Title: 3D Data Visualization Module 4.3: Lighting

When we see things, we're experiencing light. Photons leave a light source, bounce off an object, and arrive at our eyes. Without a light source, there is nothing to see. Photography is the art of capturing light, and filmmakers have incorporated that art into their visual vernacular. They convey emotion with the color of lights, and they outline shapes by casting shadows. But how adaptable is that language to scenes featuring scientific data?
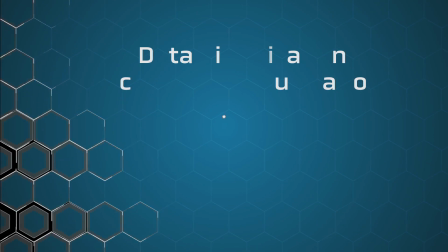Understanding how to light your visualization scene requires you to understand the techniques of filmmakers as well as the scientific reality of how light interacts with your science. Film lighting often takes liberties with reality, and in visualization we want to avoid lying or being misleading. In fact, many science stories can be made clearer with more accurate lighting. For instance, to indicate how much sunlight a leaf is photosynthesizing. The first thing to understand is that objects in a scene may or may not be emissive. That is, they might generate their own light. Most of the material we interact with on a daily basis is not emissive. We see it because light is bouncing off of it from an external source and arriving at our eyes. But some objects are emissive. Some examples of emissive objects might be fire, or a computer screen, or bioluminescent algae.
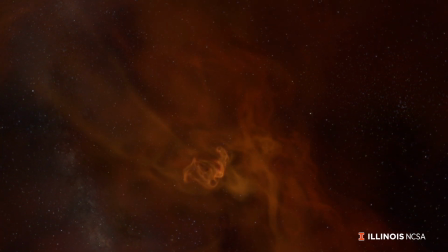Astronomers frequently work with emissive objects like stars and nebulae. Visualizations of these phenomena don't benefit from external light sources.
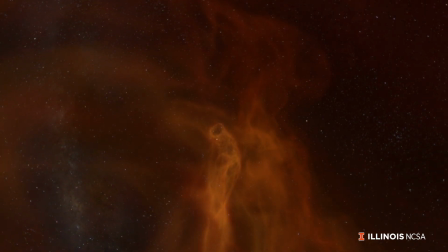Even if there are other light sources in the scene, the light the objects generate themselves tends to overpower any incoming light.
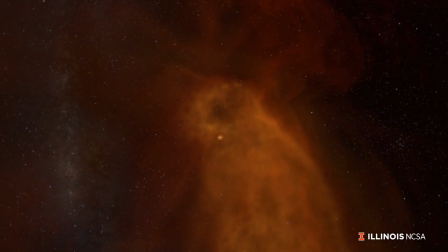There are no light sources programmed into this scene because the stars and clouds all light themselves,
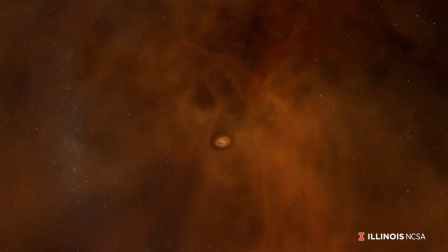and there's nothing left on which to cast a shadow. But for any scene with a non-emissive object, you will need to set up at least one light source, and usually several. A good starting place is a common setup in filmmaking: three-point lighting. This can be overkill and not super accurate to nature, but it's a good place to start. The 3 points of light include a key light, which illuminates the front of your subject, a rim light, which sculpts the subject by highlighting sharp edges, and a diffuse light, which fills in any areas of the subject still left in shadow. Knowing which types of lights to use is also important. In the live-action world, filmmakers get light from spotlights, big umbrella diffusers, and sometimes the natural sunlight. In computer graphics, light sources have been separated into types based on the computer algorithms that trace their light.
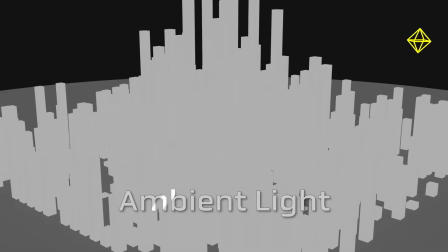The most basic light is usually called an ambient light.
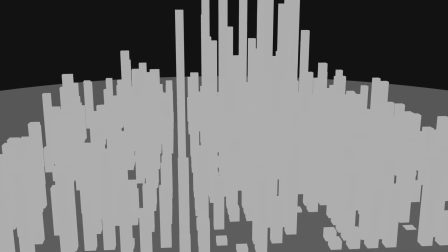An ambient light is most useful during pre-production just to illuminate something so it's visible and you're not looking at a black screen.
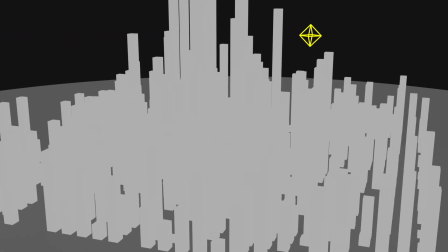It treats the camera as a light source, so wherever you are looking from, your subject is lit.
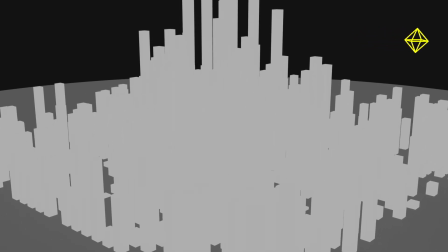The effect of this is a very dull and flat illumination, and there's nothing particularly realistic about it.
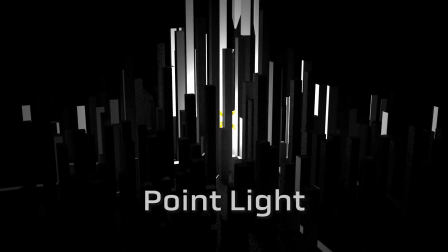The next most common light you will encounter is called a point light. You can think of point lights as light bulbs placed around your scene.
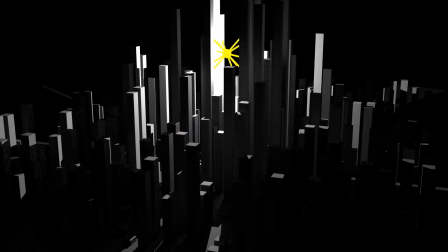Light emits outward from a single distinct point in all directions.
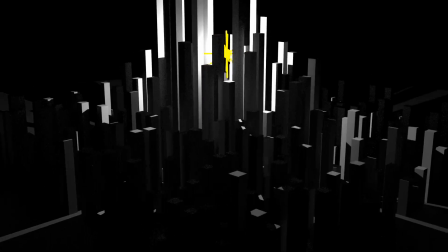Point lights are computationally efficient, but not exactly realistic.
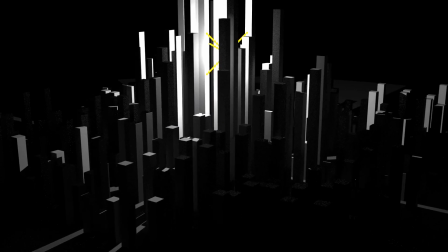Even a light bulb in the real world has some surface area. It's not infinitesimally small.
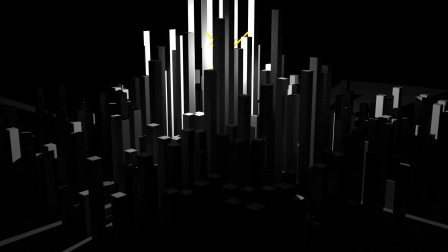This point light algorithm gives shadows a very sharp edge that can feel fake.
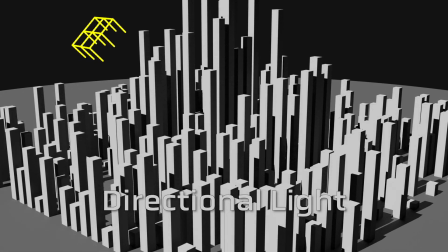Directional lights are similar, except instead of projecting light outward, all of their light rays travel in one direction.
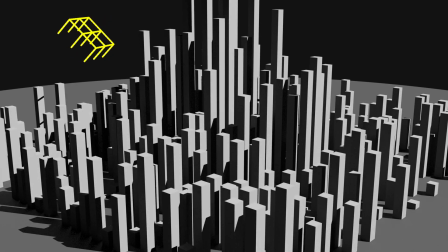Directional lights are considered an efficient way to illustrate sunlight.
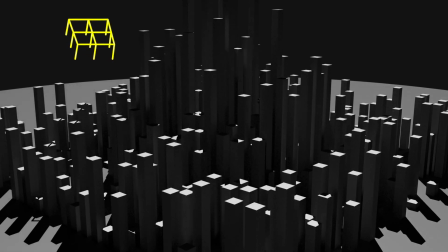They also cast very harsh shadows, but this can be realistic for a clear sunlit day.